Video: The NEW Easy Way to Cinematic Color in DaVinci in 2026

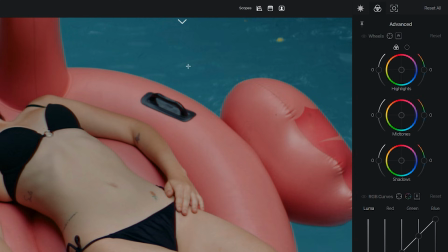245s
If you want warmer highlights,
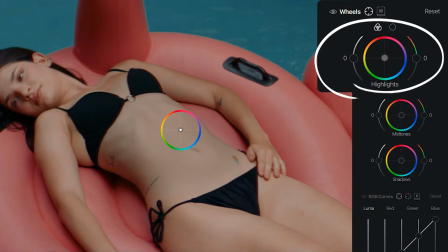247s
I'll click on the highlights with the color wheel tool and it automatically recognizes I'm working in the highlights and I can warm them up.
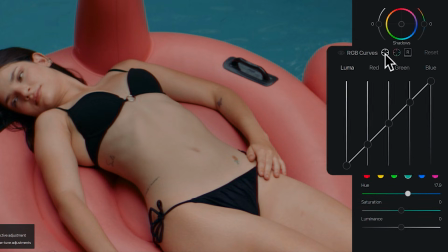255s
And for the shadows, if I want to add more depth,
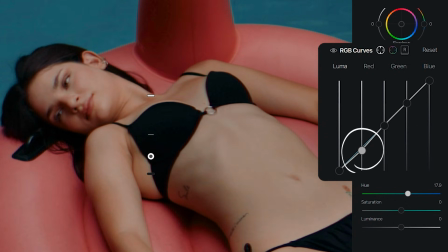258s
I'll just click there with the curves tool and drag down and you'll see the change is added to the curves automatically. Doing it this way allows you to grade visually the way your eyes already think. This is where grading stops feeling technical and starts feeling creative.
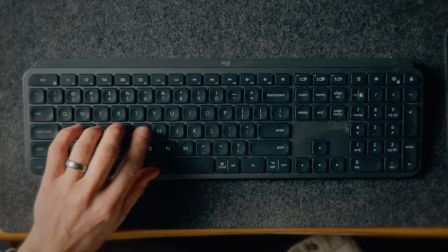273s
And with keyboard shortcuts, you can switch tools with your left hand parked on the keyboard while making changes with your right.
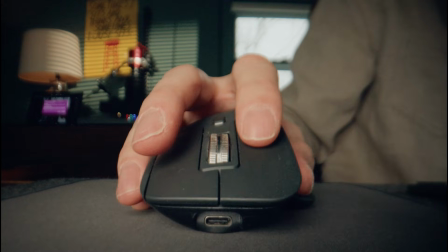281s
Most people find they can grade faster this way than with a dedicated control surface.
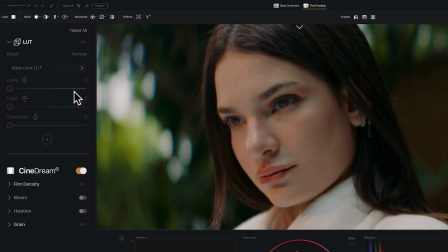286s
Now let's shape the mood. Here in the final grading page, you can choose from over a hundred different cinematic looks.
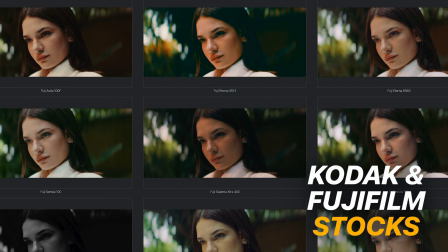293s
There are Kodak and Fujifilm stocks, stylized color palettes,
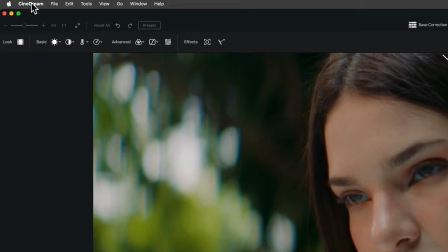298s
and looks from iconic movies. and you can import third-party LUTs to use inside Synodream.
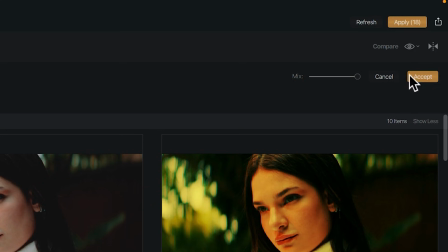306s
I'll choose the 500T for this clip because I really like the split toning it adds. All right, and we can fine-tune this in a way that's not possible with any other tool.
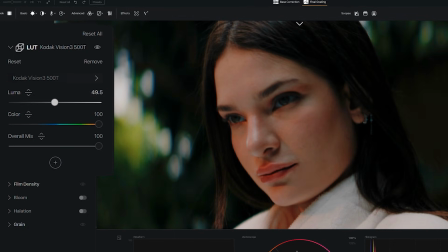317s
Synodream allows you to separate the color and contrast of LUTs so you can fine-tune the elements separately.
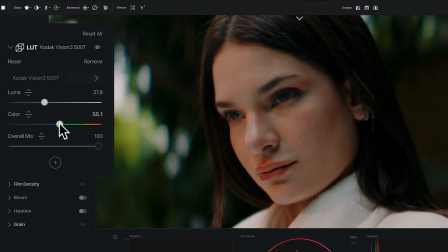322s
This allows you to really dial in the look of a LUT instead of being limited to a single output gain control.
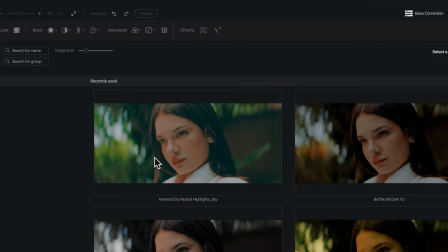328s
We can even stack multiple LUTs together and blend them in different ways using these controls,
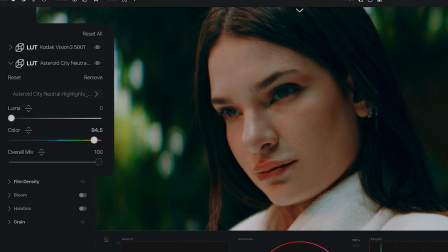334s
i.e. we can take the contrast from one and mix it with the color of another. This is where you can begin developing your own visual style instead of presets that never match what you had in mind.
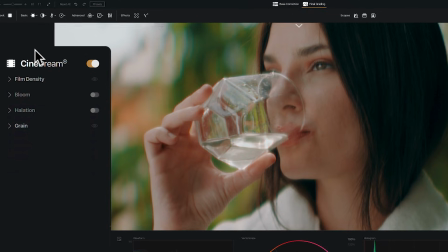345s
Alright, let's finally add some finishing touches with analog film behaviors that you don't get using LUTs.
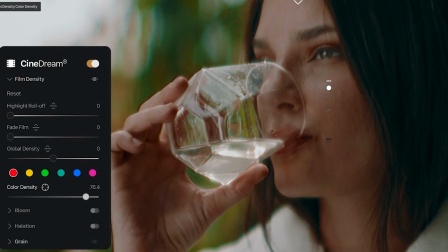351s
We'll add some density to the skin tones for that film-like richness. This adds subtractive saturation for that beautiful cinematic depth.
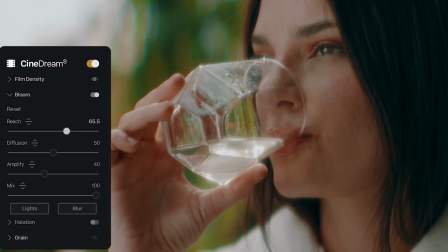359s
Then turn on bloom for soft, dreamy highlights like shooting with a PROMIS filter. Only this is something that's adjustable. Then apply halation for true film glow around high contrast edges. And finally add film grain for that organic texture that ties everything together.
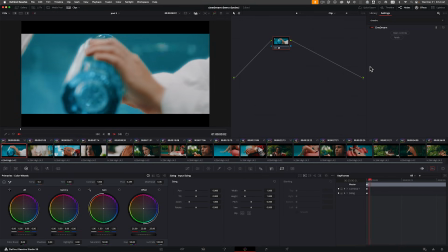377s
Now let's look at the final results. Look at that transformation.
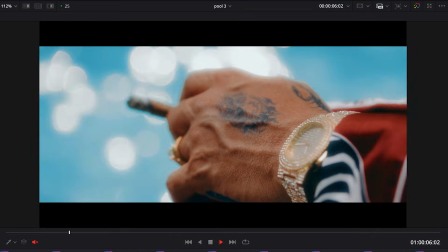383s
It's clean. consistent, cinematic, and done in just a few minutes.
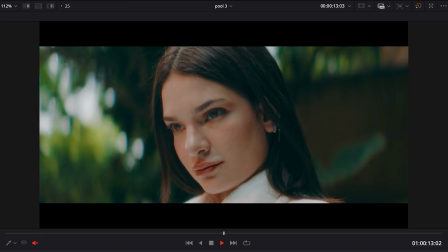389s
And unlike most plugins, even with these film effects applied, everything plays back smoothly in real time thanks to GPU acceleration.
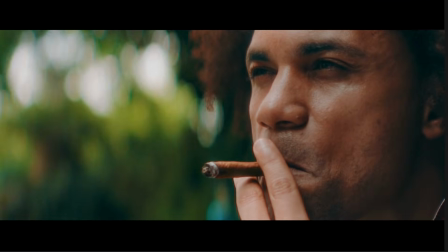397s
CineDream is designed to help creators of all levels get results they can feel proud of,
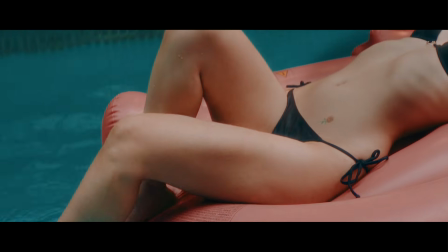401s
create work that they're excited to share, and finally get the cinematic look that gets noticed.
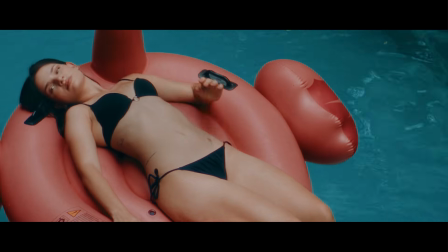407s
All without the complexity and it's so fun to use. Now it's your turn. Open up one of your clips, apply CineDream, and experience the magic for yourself. Your cinematic look starts today, and I can't wait to see what you create.